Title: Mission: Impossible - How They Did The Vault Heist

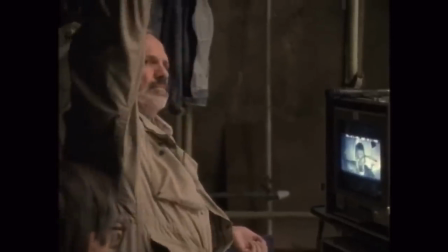190s
They did a bunch of different takes and what they really wanted was for Tom Cruise to just drop and be able to lay flat like he does. but what
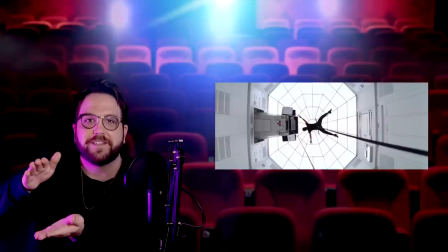197s
kept happening is he would be off balance so when the fall would happen he would keep smacking his face on the floor and according
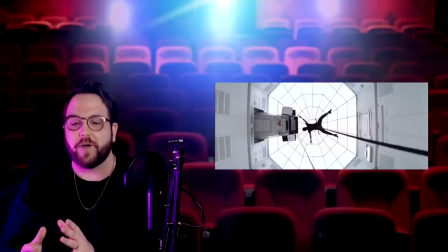204s
to Tom Cruise this scene almost didn't even go into the movie so after multiple multiple takes not being able to nail it it almost wasn't going to
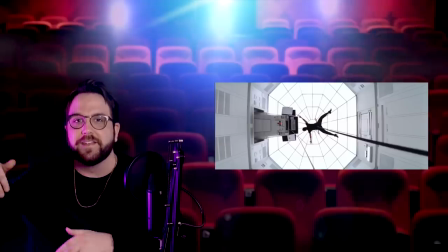212s
work out and then I guess Tom Cruise put some like loose change like pennies in his shoes to kind of help balance him out when he
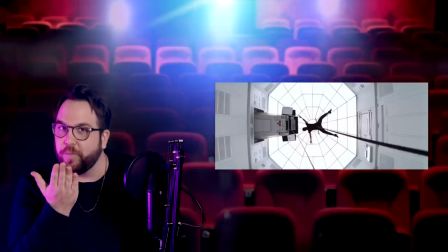219s
would fall and it ended up obviously looking really good and very intense like he almost hits his face and you really feel that in the scene and i just
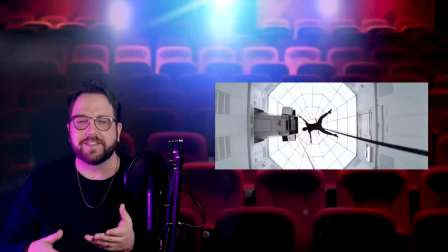227s
love that kind of lure you know behind something like this it's the same thing with the ghostbusters episode we did where that scene with
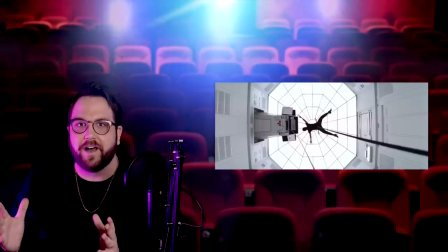234s
stay puffed almost didn't go in the movie this scene this iconic scene almost didn't go in the movie so i love
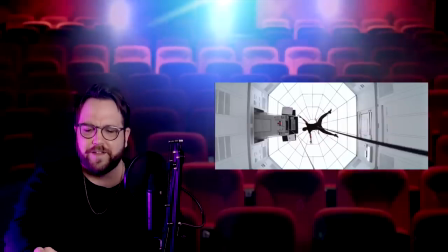240s
when it works out also look how good that cinematography the
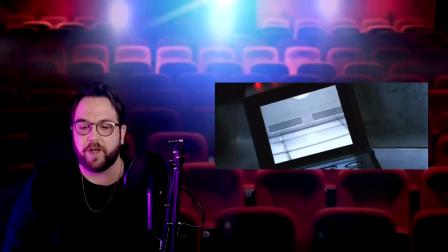248s
uh the design for the vault was also inspired de palma says it was inspired by 2001 a space odyssey which you
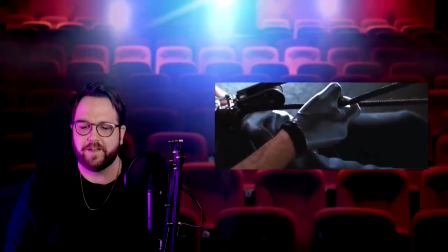254s
can totally tell when you look at it listen to the sound design
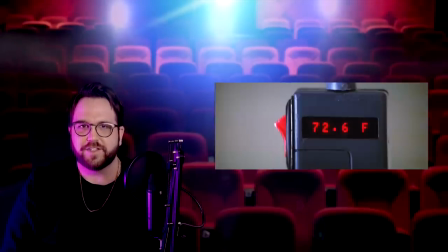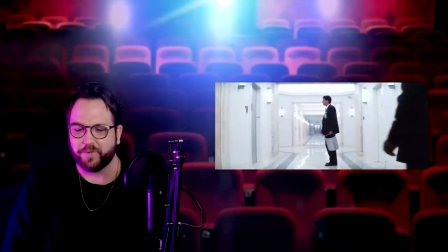267s
this poor dude
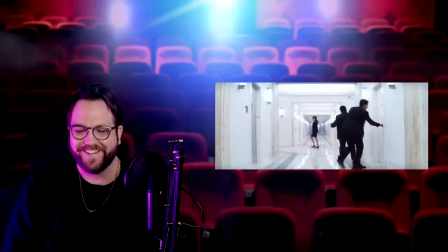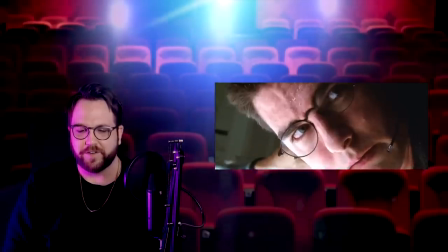274s
i love that bird's eye view shot too it looks so good now
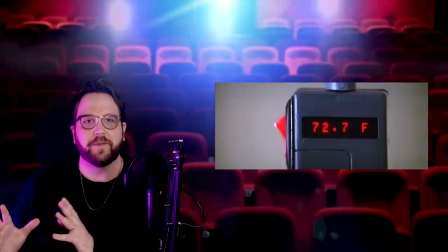281s
before tom cruise if you guys can even imagine anybody but tom cruise as ethan hunt because i personally can't but before it was tom
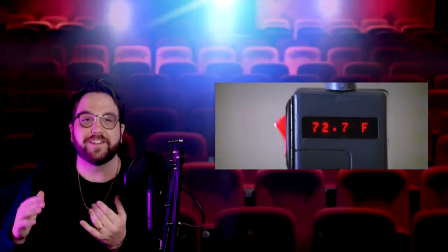289s
cruise this was 1996 okay they considered george clooney who they outright offered the role to,
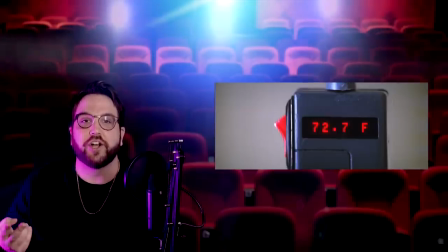295s
but he turned it down. They also considered Nicolas Cage, John Travolta, even Mel Gibson was considered for this. Now, I think that all of those guys, I think Bruce Willis too, all those guys were in their prime at that time, and they would have been great for this, but it's so hard to imagine,
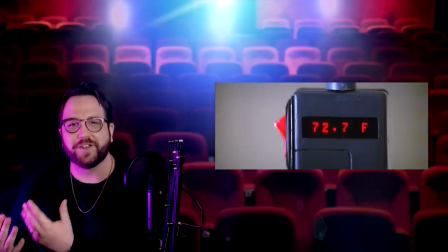310s
after everything we've been through with Tom Cruise as Ethan Hunt, it's so hard to imagine anybody but him playing that part.
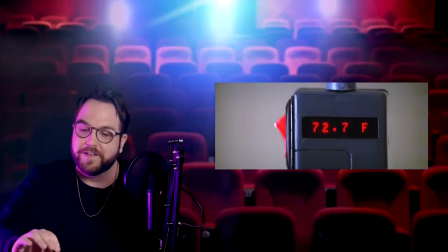316s
And now you know, it was almost George Clooney.
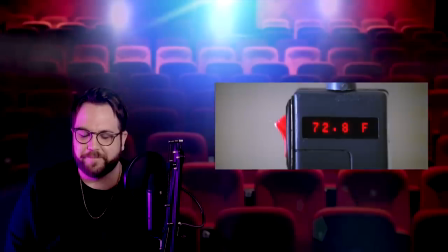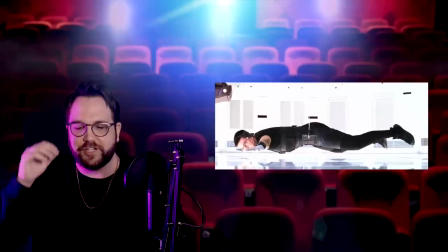327s
it must have been so hard to keep i mean i would imagine if you're in great shape maybe not as hard but to try to keep yourself balanced like that you got to be
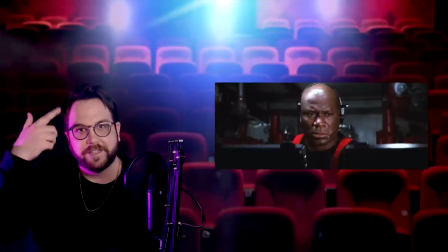334s
flexing your abs like as tight as you possibly can that would explain all the sweat krieger
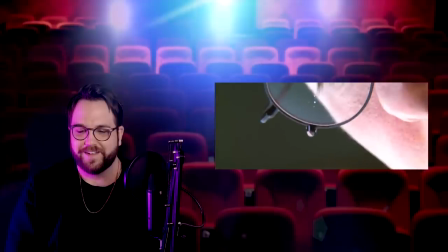346s
is sweating it you
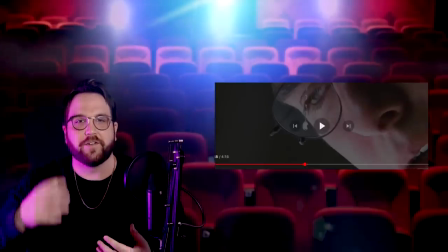352s
can really feel the intensity here strictly because of the sound design and the lack of music now it would have been easy to maybe put a swelling
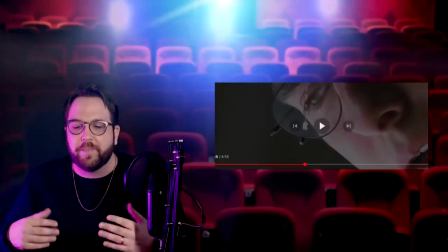360s
and intense score or something meandering to kind of build some suspense but instead they relied on sound design and nothing else so you get of course
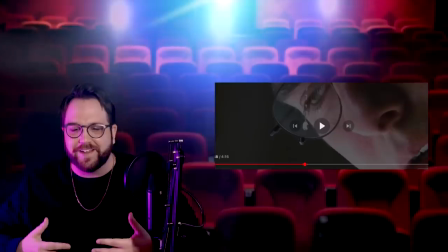368s
the incredible visuals and you can see the sweat and you can see the the the you know frolicking arms trying to stay balanced but what
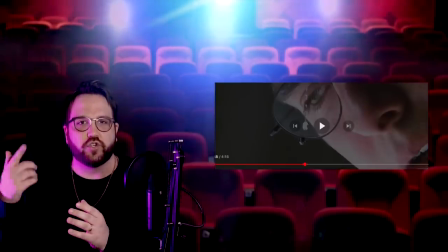375s
really sells it is that sound design it'll show Krieger in the vent you'll hear that that hum then it'll cut back to Ethan in the vault and it'll
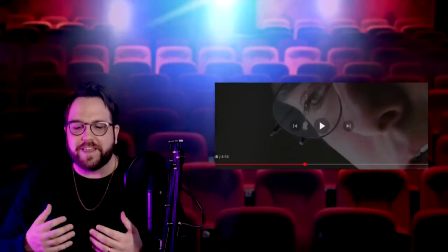383s
be dead silent and you won't hear anything things like that like even like the sound of the cable or the sound of the gloves against the cable
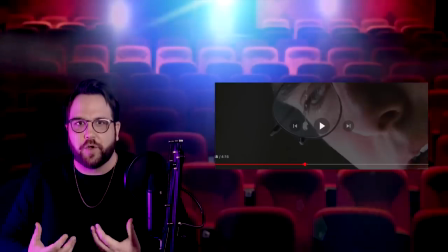391s
they really help kind of create some anxiety you know the situation is so tense because you can sit there and sit with the sounds and the
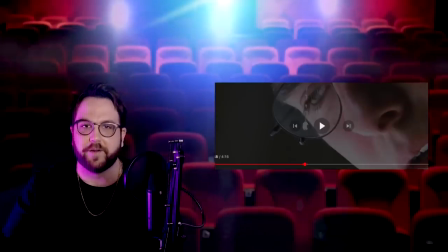399s
things that you see so i love the intensity here obviously brian de palma knows exactly what he's doing keep it going
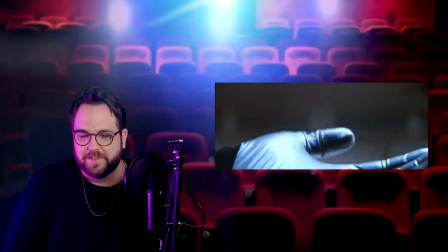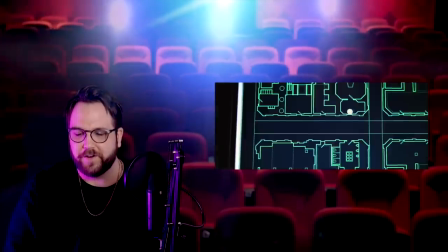410s
you can see everybody but they are not out of the woods yet you